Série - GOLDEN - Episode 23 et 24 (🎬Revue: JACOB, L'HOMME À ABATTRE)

Et un deuxième indice qui nous montre que Jacob, c'est vraiment un personnage diabolique, c'est les masques.
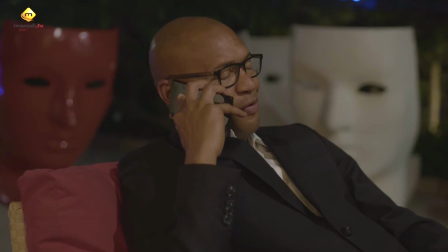(8:26)
Dans les épisodes précédents, on a vu l'apparition de deux masques,
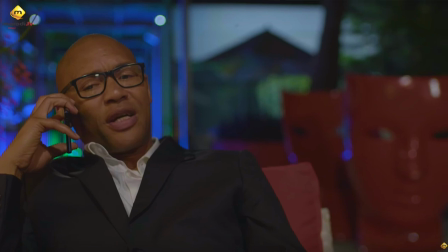(8:29)
un blanc et surtout le rouge, qui nous fait penser au diable incarné. On voit que Jacob, ce n'est pas un personnage que tout le monde approche. Quand il est quelque part, il a toujours ses gardes du corps, il est toujours tout seul.
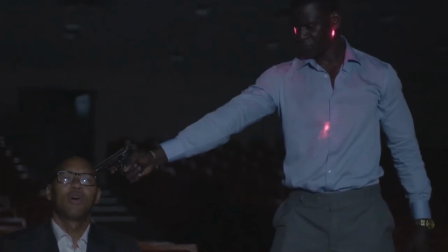(8:44)
Personne ne l'approche et il n'approche personne, il approche seulement des gens qu'il veut utiliser.
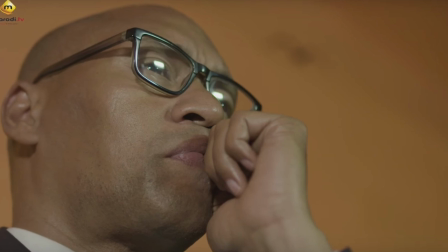(8:50)
Dans l'épisode 24, on voit même qu'il ose se prendre pour Dieu. Mais on sait très bien que des fois, le diable aussi se prend pour Dieu.
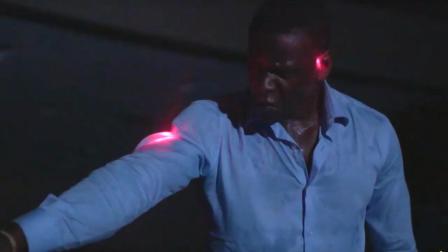(8:59)
Jacob a vraiment réussi un réel retournement de situation. Déjà par rapport à Jams,
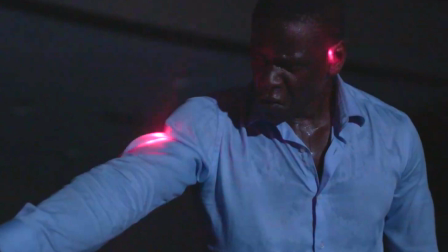(9:05)
quand Jams l'affronte on voit qu'il était vraiment énervé Et tout d'un coup vers la fin de cette scène il est assis donc il baisse sa garde,
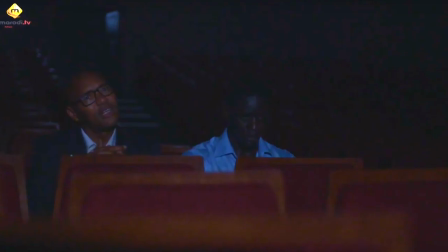(9:14)
il baisse les armes Il retourne la situation et à l'instant où Jams s'assoit à côté de lui on
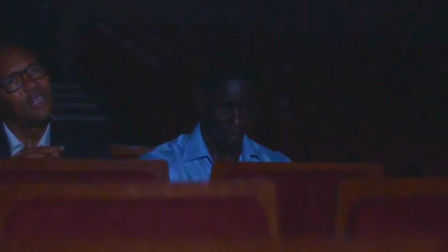(9:21)
sait que là c'est mort Il a pris le dessus sur Jams donc à ce moment là Jams n'avait vraiment plus le choix,
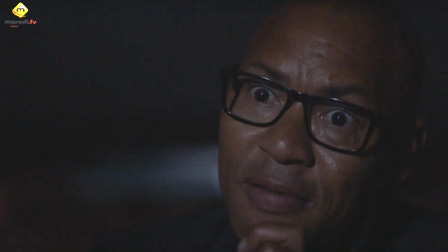(9:27)
il était désarmé C'est de la même façon qu'il retourne encore une fois la situation en se prenant pour Dieu alors qu'il est le diable incarné. D'ailleurs, justement, Sylvia, j'aime trop ce personnage Jacob Williams qu'ils ont rajouté à la série.
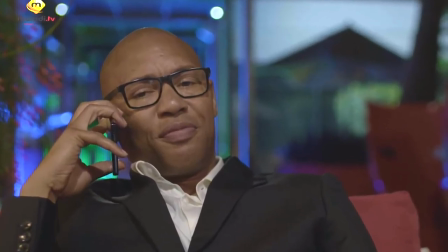(9:43)
Parce que c'est vrai qu'au départ, on était plus centré sur l'histoire entre Fadel et Maj. On pensait qu'il allait y avoir une confrontation entre les deux. Et finalement, non, on voit qu'il y a un danger plus important que la vengeance de Fadel. c'est justement Jacob Williams et d'ailleurs pour ceux qui l'ont,
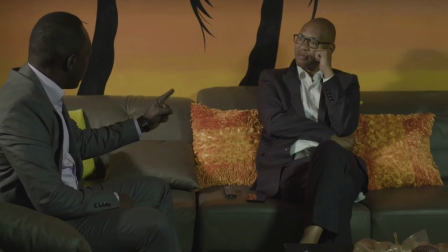(10:01)
je ne sais pas si vous l'avez reconnu je le reconnais ce personnage mais je ne sais pas dans quel film ou dans
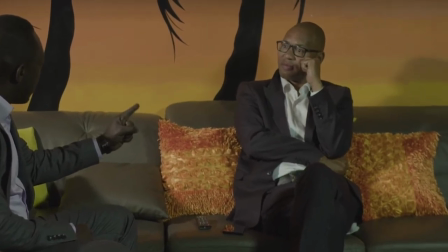(10:06)
quelle série sénégalaise il a joué,
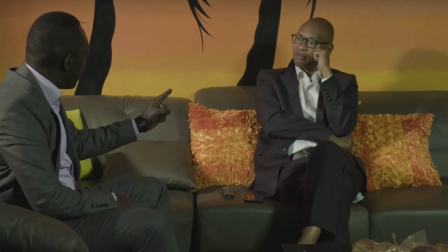(10:07)
donc si toi tu l'as reconnu laisse moi un petit commentaire en me disant dans quelle série ou dans quel film il a déjà joué parce que ça me torture l'esprit
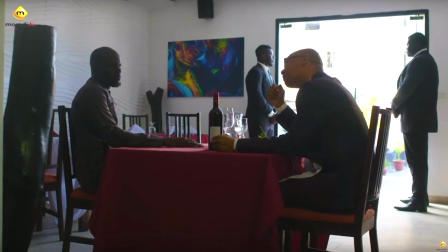(10:16)
et d'ailleurs justement Sylvia j'adore cette scène entre
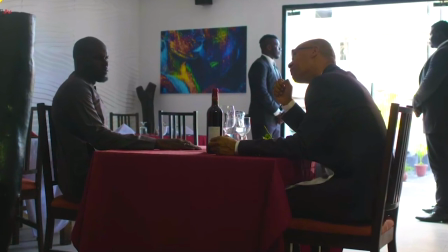(10:21)
Jacob Williams et Fadel Deme Lorsqu'ils se sont retrouvés dans ce restaurant, Jacob Williams en train de manger ce homard, faire la description de comment faire cuire le homard.
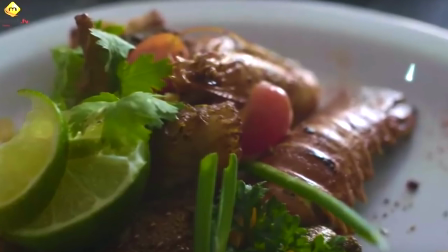(10:35)
Lorsqu'ils décrivaient cette pratique, j'avais l'impression qu'ils voulaient faire subir la même chose à Fadel.
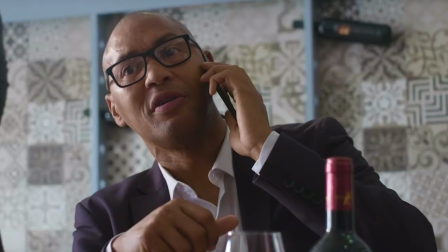(10:40)
C'était assez puissant. C'est justement à ce moment-là qu'on découvre qu'il va utiliser l'entreprise de Fadel Dem pour faire entrer de la drogue au Sénégal.
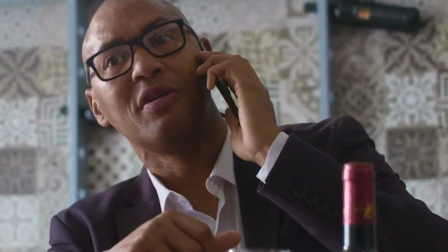(10:49)
Donc, il va corrompre Fadel Dem, tout comme il a corrompu James lorsqu'il était à Londres.
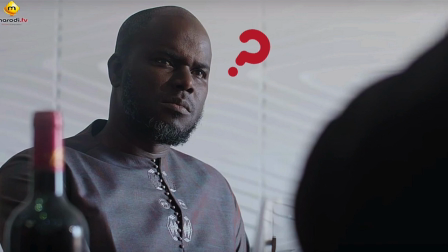(10:53)
D'ailleurs, Sylvia, on se pose la question à savoir qu'est-ce que Fadel Deme cache en fait derrière cette entreprise, son entreprise Teranga Business.
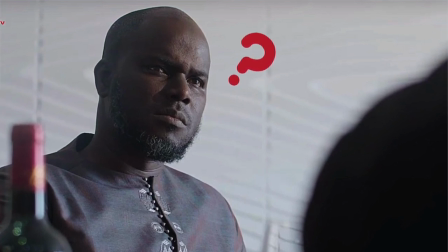(11:01)
Parce qu'à la fin, on remarque bien que Jacob Williams lui dit « de toute façon, Fadel, tu n'as pas les mains propres ». Ça veut dire que lui aussi, il a fait quelque chose.
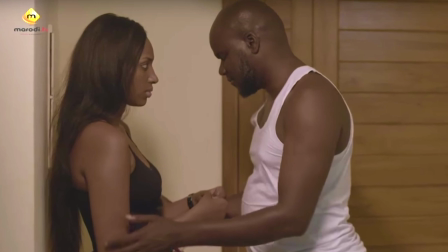(11:10)
Et d'ailleurs, il le dit à un moment donné à Oumy, à sa fille, il lui dit qu'à cause justement de sa soif de vengeance, il a commis quelques erreurs.
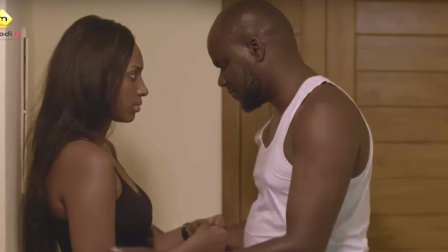(11:18)
On ne sait pas exactement ce qu'il a fait. Si toi, tu le sais ou si tu as des suppositions, dis-nous. À un moment aussi, Jacob dit à James, tu as avancé ton pion. Ce qui nous ramène au générique. Dans ce générique, on voit que le jeu d'échec a deux couleurs. Il y a le doré et le noir.
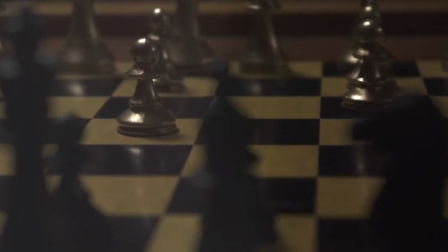(11:35)
Le doré qui représente la famille gay et le noir qui représente les ennemis. Donc là, quand Jacob parle d'avancer le pion, ça renvoie tout à fait au générique. Je t'invite à aller le voir tout de suite. Après, je ne sais pas si tu l'as remarqué toi aussi, mais à chaque fois, quand il y a une réunion, il y a un espèce de tigre en or au milieu de la table.
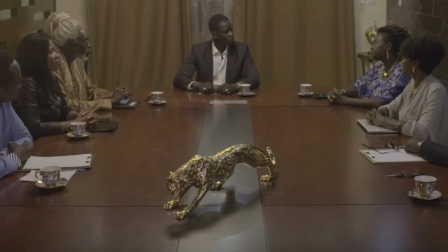(11:55)
Ce titre pourrait représenter l'entreprise Golden parce qu'il est toujours là, au centre, donc c'est lui le centre des discussions.
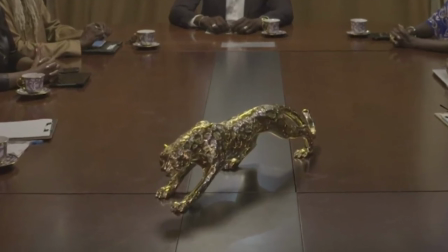(12:02)
Quand on voit que Ban devient le nouveau président de Golden,
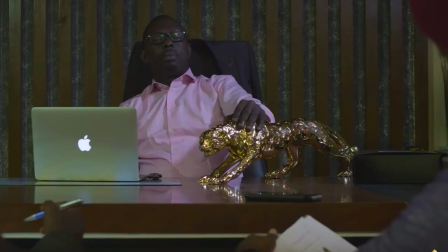(12:07)
on voit qu'il caresse ce tigre, qui signifie qu'il a réussi à dompter l'animal,
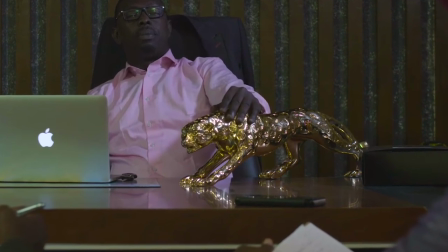(12:12)
donc il a réussi à prendre le dessus et à devenir le président de Golden.
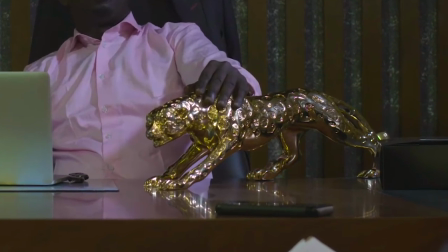(12:18)
Oui, justement, Sylvia, parce que moi, j'hésitais en fait entre un tigre et un puma.